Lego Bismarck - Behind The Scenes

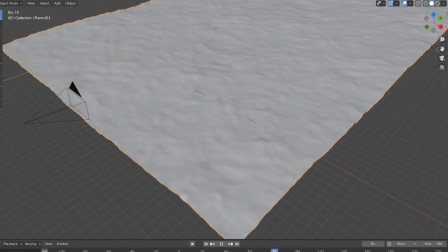For all the ocean scenes, I made a 3D ocean model and then rendered it from a few different angles and with a few different lighting setups.
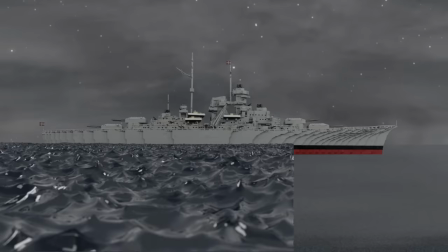I now put those on top of the scenes and blended them in as best as I could.
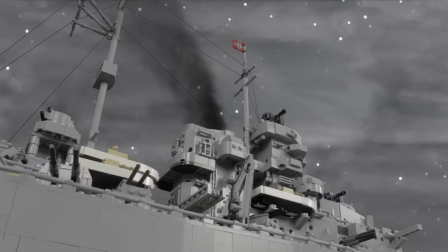Similarly, for the Bismarck smoke, as well as the other ship smoke,
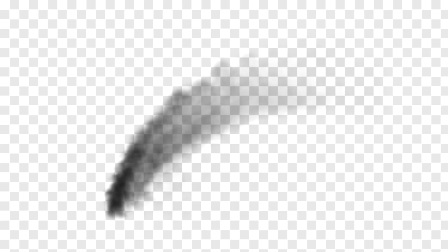I created a smoke simulation and once again rendered it from a few different angles and then added it to the ships.
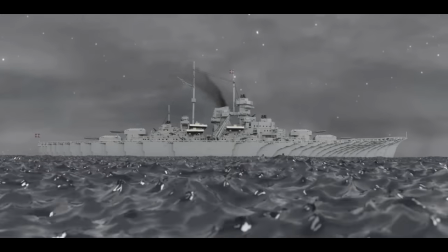This was all that was required for some of the ocean shots at the beginning of the video. However, as the video progressed, I was needing to add more and more elements,
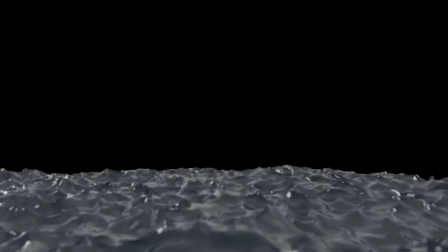deck fires and shell splashes for example, and by the time I got to the last few scenes of the video,
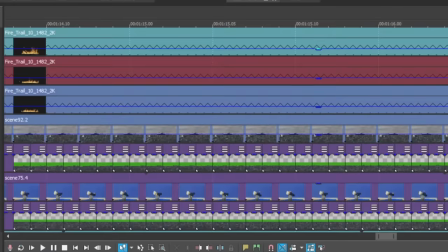I was having to compile almost 30 layers of footage and effects just for one shot.
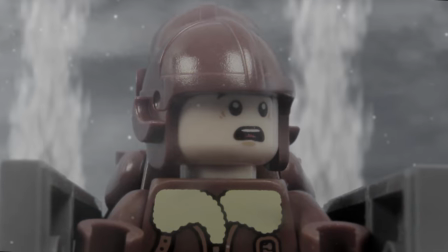The visual effects stage of this project was by far the longest and most time-consuming part,
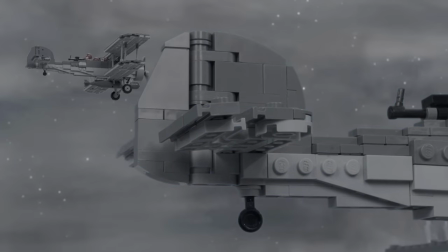not only because visual effects work in general requires a lot of time,
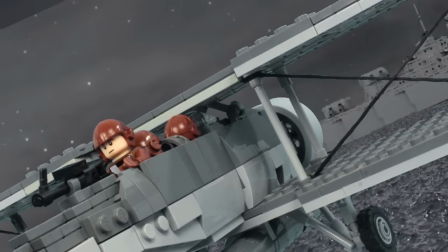but also because I had very little experience before this project with 3D or CGI,
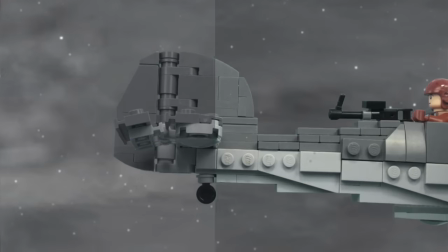which was an important part of this video. So needless to say, I was learning a lot throughout the process.
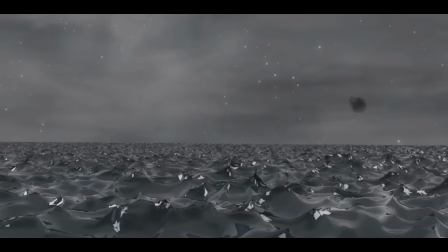Doing the sound design for my videos is generally my favorite part.
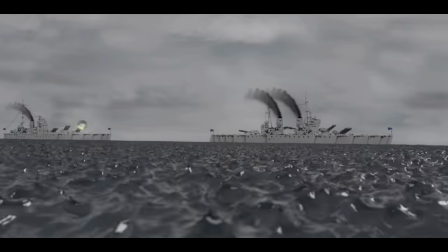Not just because it's usually the easiest, but it's also very satisfying to see the whole video start to come together.
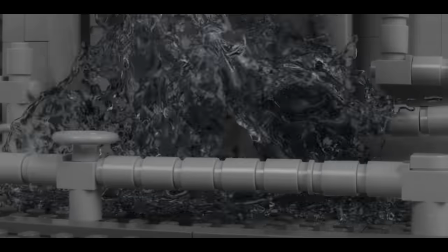Once I had found a couple of music tracks I liked and had synced them up with the video, I began designing the background sound.
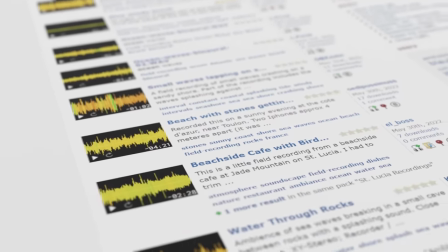To do this, I searched online for sounds that related to the particular scene I was working on.
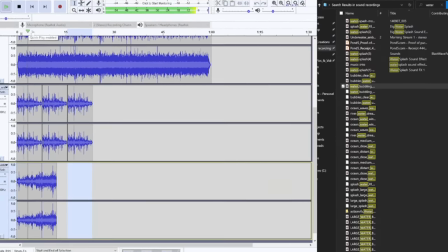I then combined them to create a somewhat realistic ambient sound.
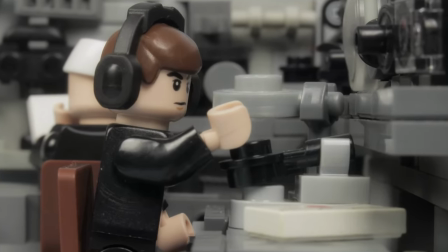For instance, when doing the background sound for the communications room, I got a lot of radio and electrical sounds, which when combined, sounded quite good.
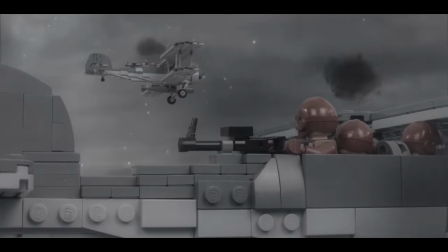When the background sounds were complete, I moved on and started adding the individual sound effects.
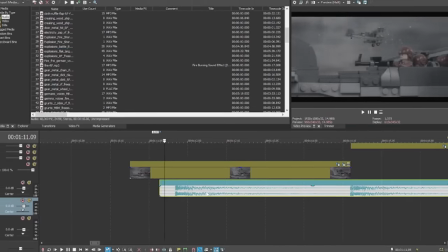All this entailed was pausing the video when an action is about to happen, adding in a sound at that spot, playing it back, and then adjusting it if necessary.
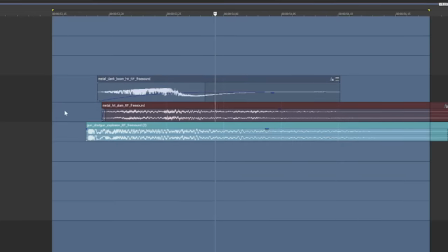If I couldn't find a sound online that would match, I would either try to mix a few different sounds together to create a new sound that fits,
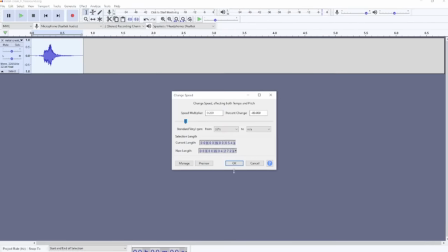or manipulate a similar sound by changing the pitch or length of it.
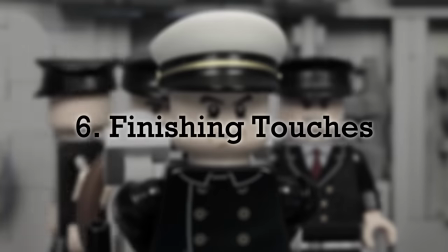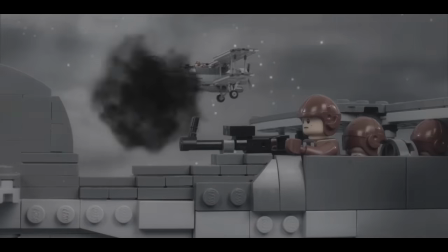Once the sound design was finished, it was then time for the final touches,
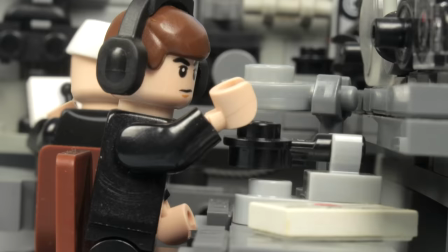which included both adjusting the colors and lighting so that all the shots would match throughout the whole video, and also adding a little camera shake to each shot,
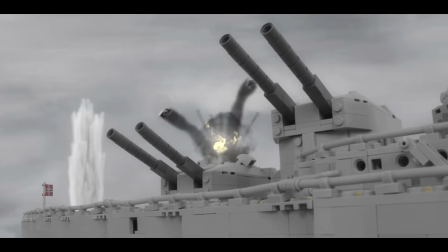while adding a bit more shake whenever there was an explosion or something to light.
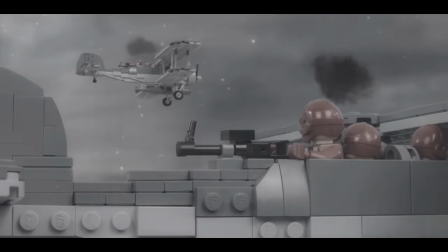The latter addition really makes the shots look more realistic and suspenseful in my opinion, and adds a lot of impact to the more explosive scenes.
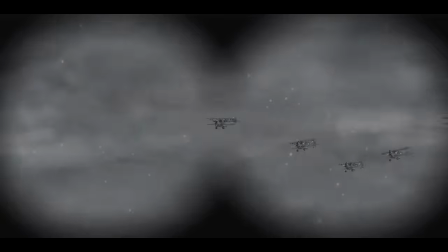With this done, all that was left to do was review the video, fix any small mistakes that I missed, export it, and upload it to YouTube.
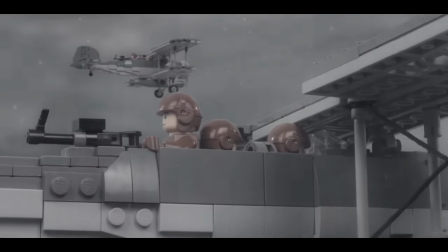And now, after months of work, my biggest and probably hardest project yet was now complete.